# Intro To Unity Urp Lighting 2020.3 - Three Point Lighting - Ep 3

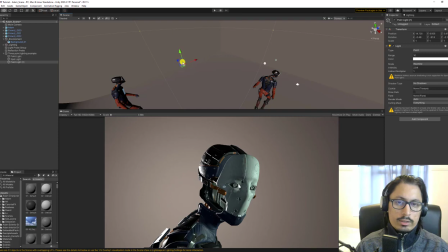4:07 And then if you want to, you can move the character's shape by moving the light. You can kind of see, okay, is there anywhere that would help in terms of separating the character?
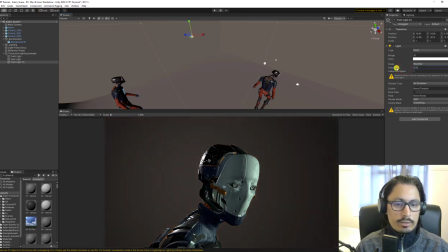4:23 Obviously you don't need it as bright, so you might do a lot less
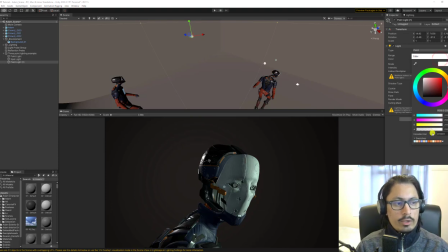4:29 for in this case, and in this case you might also try maybe a different color, like so.
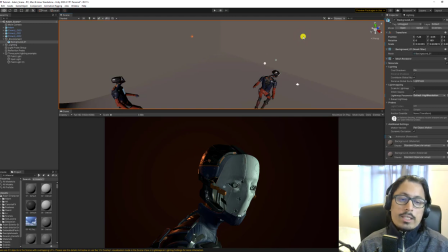4:36 Alright, so that's the purpose of the three-point lighting.
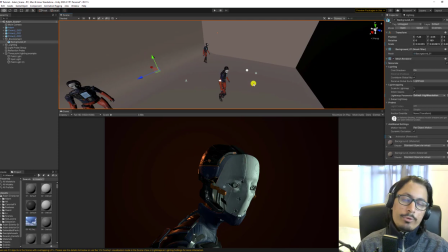4:39 The purpose of three-point lighting is to help you do lighting in a structured and organized way. You have the key light, which is the strongest light, 2.5. You have the fill light, which is can often be the second strongest light at 0.5,
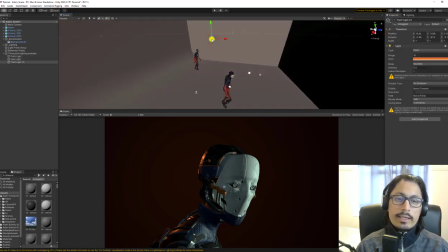4:54 and you have the fill light which is often at the back, and in this case I've capped it at 0.5 to have strong highlights,
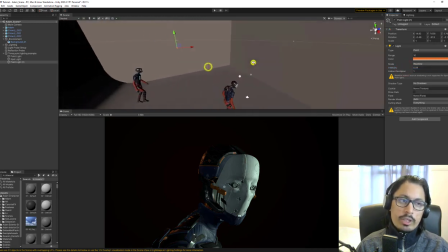5:02 but there's nothing stopping you to make it really subtle. But the reason that we didn't do it is just because I want to make sure that the background is also a
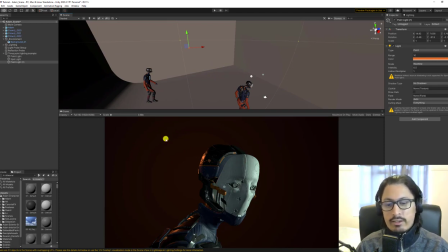5:09 little bit filled and getting this vignette effect without adding post-processing effect. All right.
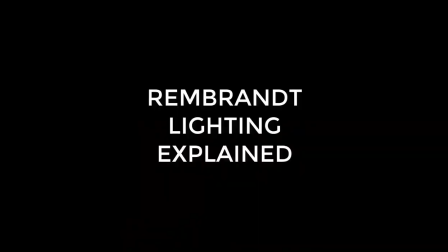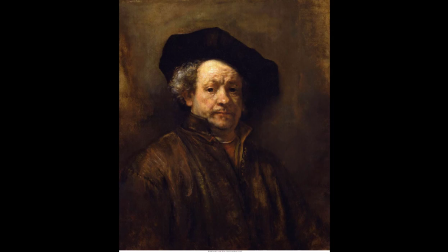5:21 This is a Rembrandt Harmison von Rhein. He is the classical painter, and this is his self-portrait here, right here.
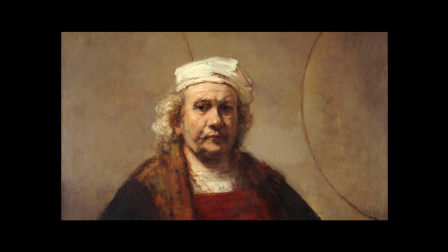5:29 You can see the technique he uses in paintings are on the right side. It's a triangle that shows up on the darker side of the painting.
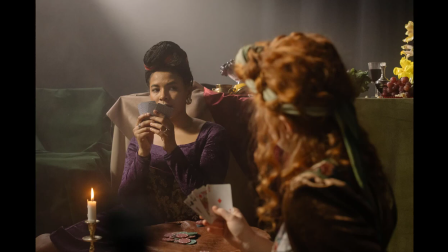5:36 We use it very commonly towards the camera, so the darker side tends to be towards the camera,
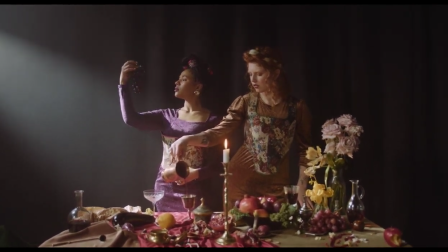5:41 and the bright side that creates the Rembrandt triangle and lighting, the key light is often on the left side, away from the camera. And you can use soft light, you can use aero light, it doesn't really matter as long as it creates the harsh enough shadow and contrast that you can see it.
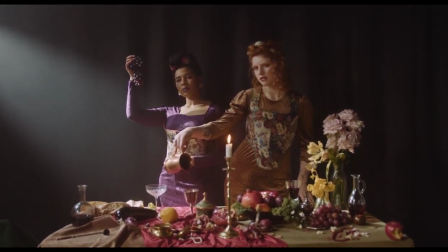5:57 For the animal model, he doesn't have a nose that actually goes all its way out as it does on human, so you don't get to see that clear shape in our example here in this tutorial. But it's still Rembrandt broad in this case.
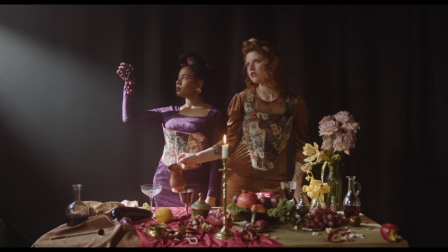6:10 So it's a very good technique to create a contrast and shape and form, and you use the fill light to fill in the darker side.
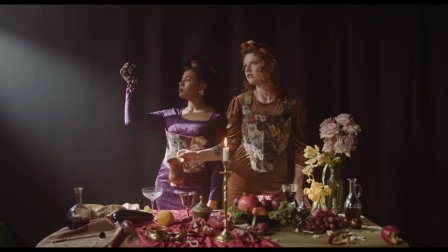6:16 So now you have some basic intro on Rembrandt lighting.
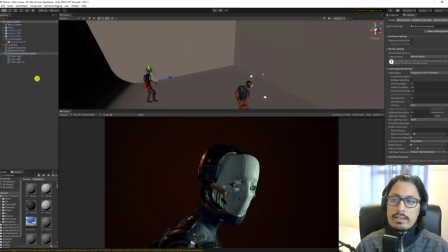6:25 So that's that.
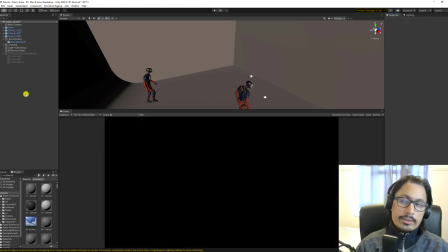6:28 So now I'm going to turn this off and I'm going to show you two other examples that I have prepared. So you have this one, you have the key light.
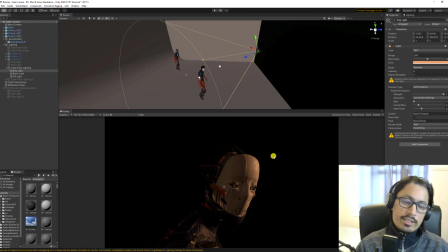6:41 It's pretty broad, it's placed up kind of the same place, and the reason we place it the same place is also because of the eyes.
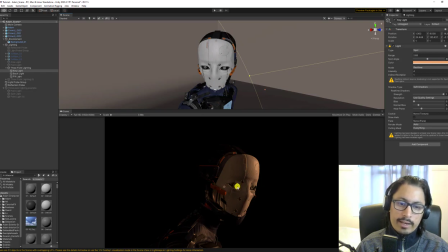6:50 We're trying to get that specular effect and cover the eyes properly, get some specular effect on the bottom areas, mostly the face, so you get some shape. You can see this one is an intensity 4.
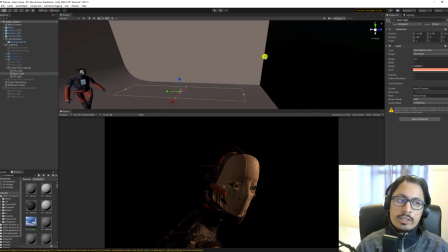7:04 You have a backlight, and in this case I'm using an area light to fill in the background, and it's intensity 1 with a range of 3.5.
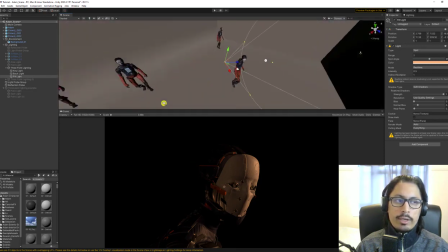7:10 You have a fill light, which is another spotlight, which is only 0.5 and range 2. Its purpose is to make sure that we can fill in the darkness a little bit and the edges of this
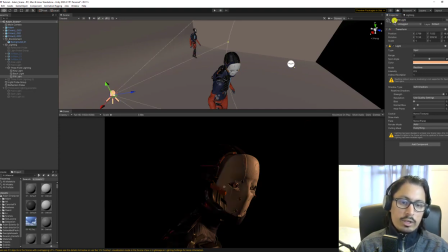7:22 and kind of get the speck effect that you can see popping up on the edges here. Now the difference here is we're going to bake it as well, because the aero light needs to be baked.
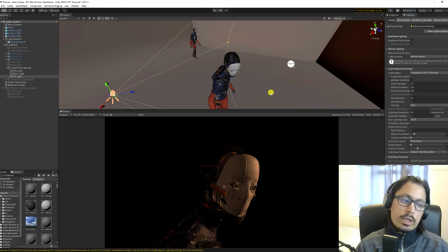7:35 So we're going to bake it, and you're going to see how it ends up looking once that backlight is added as an added effect as well.
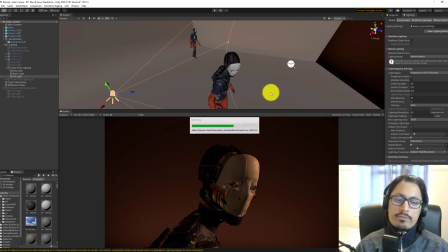7:45 Okay, so now you can see it comes from the bottom and goes up in this particular example.
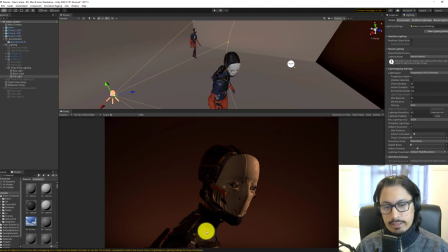7:51 Right, you have the light on the right side, you have a fill light on the left, you have specular effects happening across the screen and the helmet, you get the general shape. Okay, now
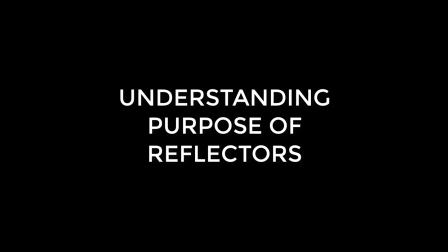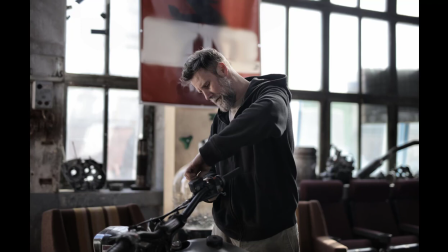8:09 light bounces around, and I'm going to keep repeating it until you understand the mindset and how to use your eye properly.